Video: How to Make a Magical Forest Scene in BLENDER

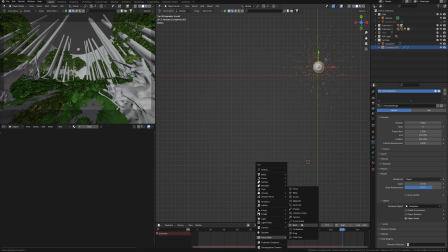[12:17]
I'm going to increase the particle size a little bit and I'm going to increase the variety of size right away. Immediately I can uncheck the show emitter checkbox in order not to see the sphere that I use a centimeter in the render.
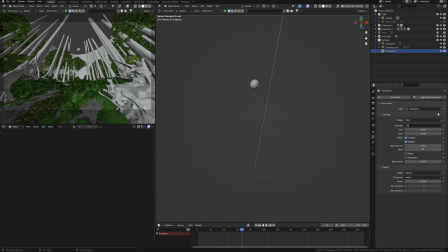[12:36]
If I enable a preview render we may see that these particles have some emission material as we added before. Alright, but all the particles falling down and I need them to fly across the scene.
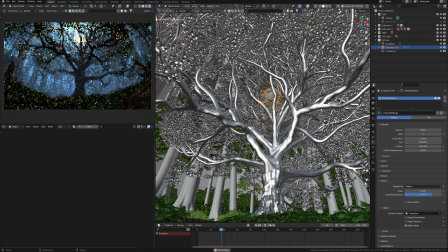[12:51]
To do this I will go field weights and remove gravity to 0.1.
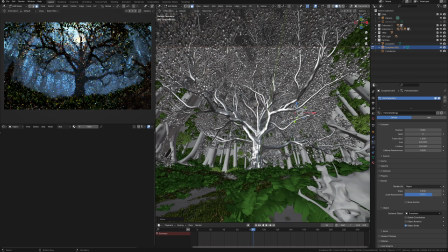[12:59]
This is much better, but we can still remove it to 0.05 to get more spread effect.
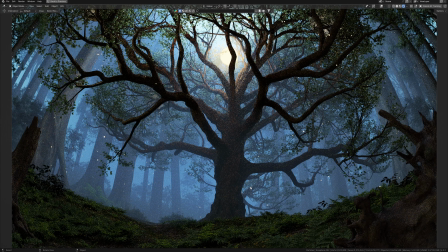[13:09]
So, as we may see, our particle disappeared after some time, because by default live parameter is set to 50 frames,
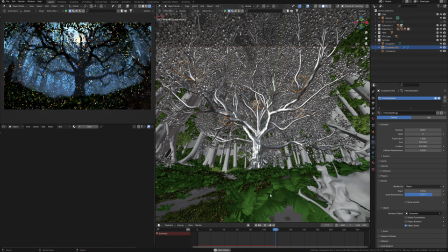[13:18]
which means that the particle will exist only 50 frames from the beginning of animation.
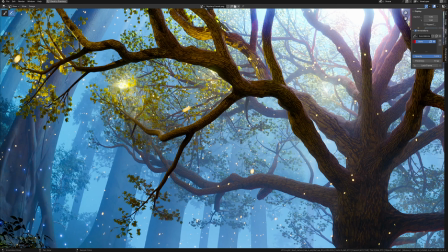[13:24]
My timeline is 250 frames, so I want the particles to exist in all these 250 frames.
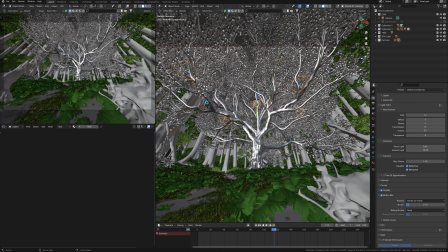[13:37]
Okay, now they don't disappear, but fall rather boring. To add more variety, I'll add turbulence forces.
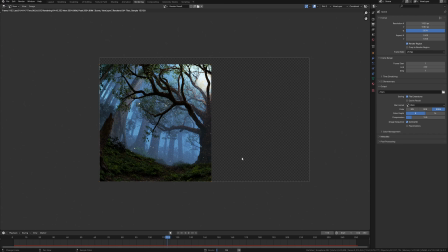[13:45]
This force brings some variation to particle, just increase the strength to 150.
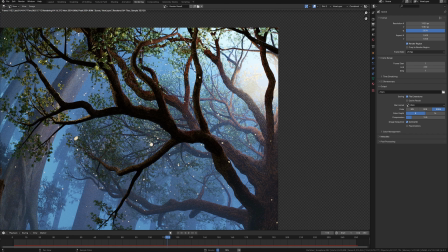[13:54]
So, it already looks interesting, it's possible to reduce the force will be better to 70.
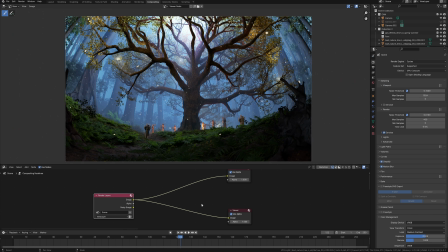Let's stop in some frames, for example, here. So it looks great,
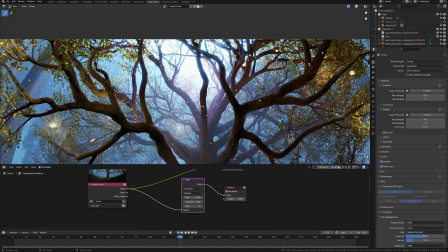[14:18]
I'll duplicate this sphere several times and place it in the leaves by adding more of these particles, we can create more magical. Play the animation and stop on some frame.
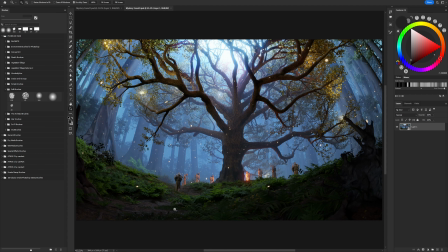[14:36]
I think we can slightly increase the number of particles.
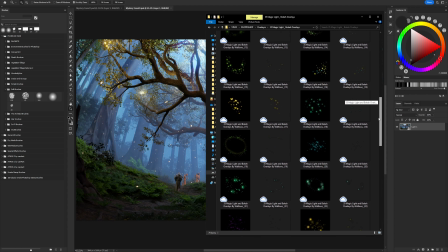[14:43]
Everything seems ok, but I don't like the fact these flying lights are quite sharp. So we can add Motion Blur.
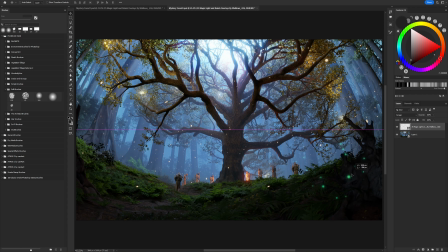[14:52]
To do this I enable Motion Blur in the settings, but I change it to somewhere 0.1. Motion blur doesn't work in the interactive render, so we need to make a render.
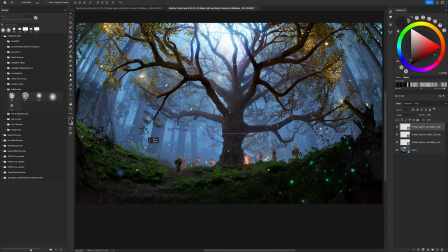[15:11]
And we already see this particle have motion blur. The particles are slightly blurred depending on the speed of movement of the particles themselves. Motion blur will be different for each one.
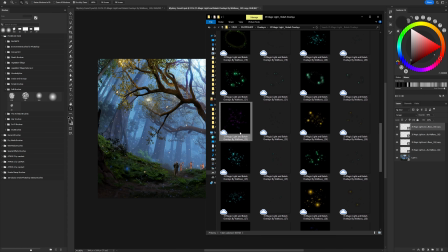[15:24]
So I've got this render and I'll open a compositing in Blender because I want
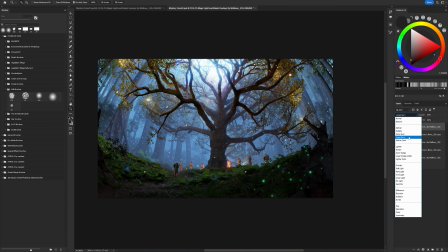[15:30]
to add some glow using Glare Knot in a blender and change it to Fog Glow.
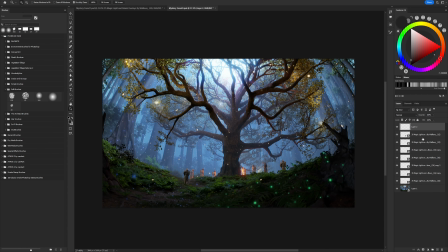[15:35]
This adds a soft glow to areas with light like here. Maybe a little bit less. Although now 8 looks great.
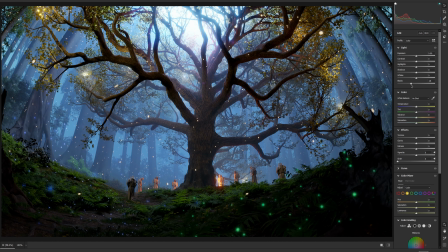[15:48]
After completing all stages of work, I can now enhance this render of the Magic Forest through the post-production in Photoshop. But before we make the final touch, I want to add the last visual effect.
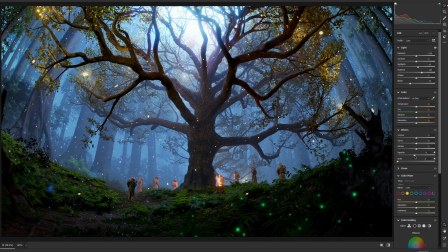[16:00]
I have these overlays with magic effects and I want to add them to the foreground to emphasize the magic in this forest much more. This is easier and faster to do than using particle system in Blender once more. For example,
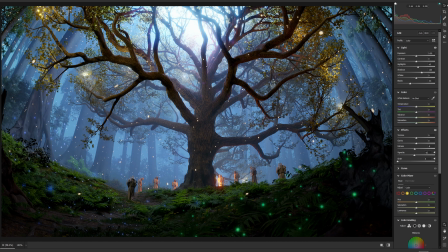[16:16]
this overlay with green particles I can place it somewhere here in the foreground to add more dynamic in this black corner.